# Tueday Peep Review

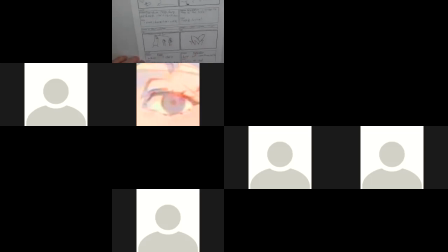[66:05]
And then we see them walking. I'm coming to a stop here. Peep and friend stop, chirp, lean. I think that's what it says, chirp, lean. Anyways, so you can see that. So we'll have to watch our characters being on model.
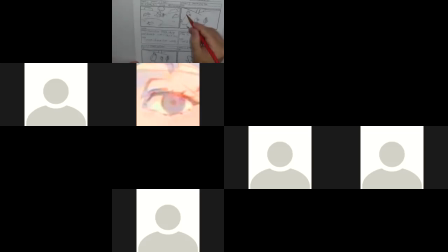[66:25]
Egg shape. I'm not sure what shape he's kind of. I'm not sure what kind of shape he's getting into. So keeping on model, making sure we're getting him the proper proportion and shape.
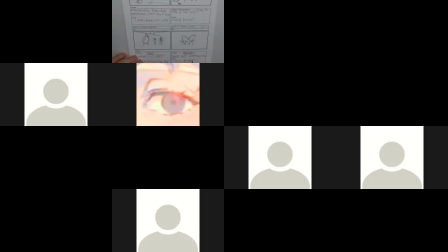[66:40]
Narrator, chirp, spot something yellow, close up of shot. So we got 10 of 3. It's 1 of 1. We have cut, so that's all good. Kind of hard to tell what this is, but hopefully as the story progresses, it'll make it a little clearer.
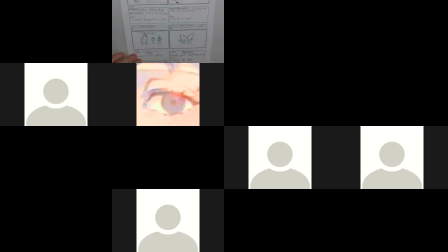[66:59]
Because and it could even help here, close-up shot. You might even tell us what that is, spell it what it is. So from a design point of view, if I had the storyboard and had to work on it, I'd be going through my design pack going, what is this? I don't know what it is.
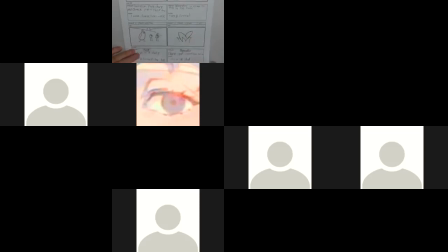[67:14]
So, a little description of what it actually is would help production know what it is they're going to have in that shot. It's okay, so we cut to scene 4, 2 of 5, which is good.
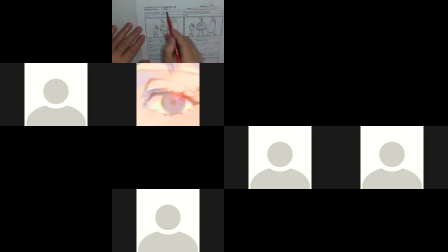[67:30]
Please always have your name on each page. Leaf, that's fine. 1 of 2 poses. So scene 4. Narrator, they look closely to see a yellow leaf.
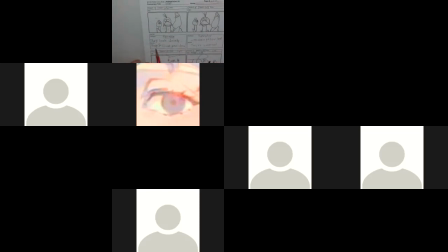[67:45]
Okay, that helps. Peep and friends go close. They're surprised. Okay, so we're getting a bit of expression going on here. Not bad. Now we have scene 5. So we've cut here, should indicate.
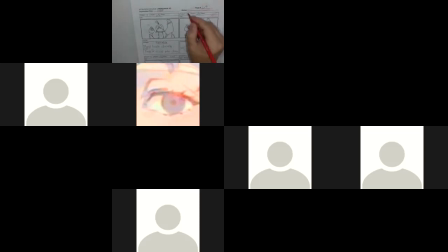[68:05]
So because we have scene 4. At first I thought that was a 9. So it's making sure, again, it's just being clear that we can tell what's happening. Now on this one, Peep and friends, they run.
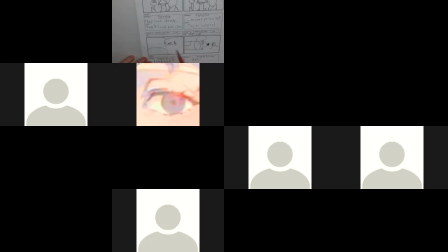[68:22]
So again, not sure where, they run. I guess it's the same as our first scene here. It would be good if some of the details here were carried on to here so we can see it's the same shot as the first shot.
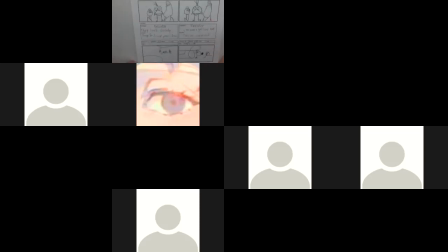[68:40]
And this is fine, this cut, it's a jump, but it's a jump that works because here they're all kind of, they kind of freeze in shock. And the next thing we see this shot and them running through. So if anything, we would want to have in. So if we had just the background and then them screaming and went all the way through the shot,
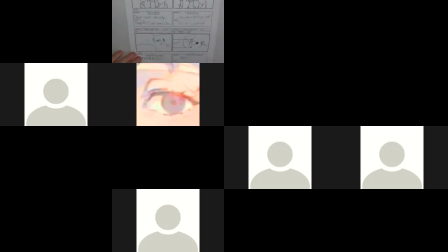[68:59]
it could be a funny timing and gag that would work. Then cutting to scene 6, of which we have 1 of 4. That's good. So this wouldn't be a cut. If this is 1 of 4, that wouldn't be a cut.
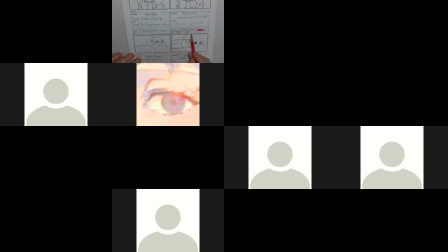[69:14]
So you're getting conflicting information here. That this saying this is 1 of 4, it's not a cut. That I'm going to be expecting the next page to have 3 more panels of scene 6. But anyway, this is good that they come running, and we can see Quack and Peep running inside.
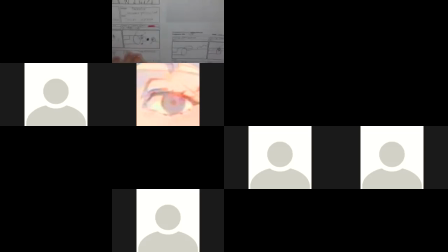[69:36]
then when we go to the next page, okay, so that they've gone inside. So again, in consistency's sake, and this is what we would have to do, is trace back to make sure this scene looks the same as the rest of them.
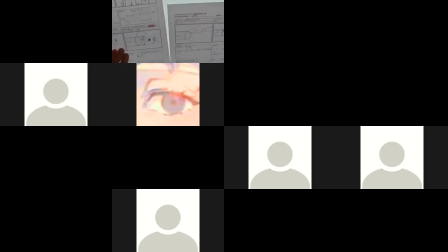[69:56]
So there we go. So we know that that matches. And it'd be good too to trace back and make sure the can looks exactly the same. So, you know, trace back the can and everything so that that sequence looks identical. Same with this one.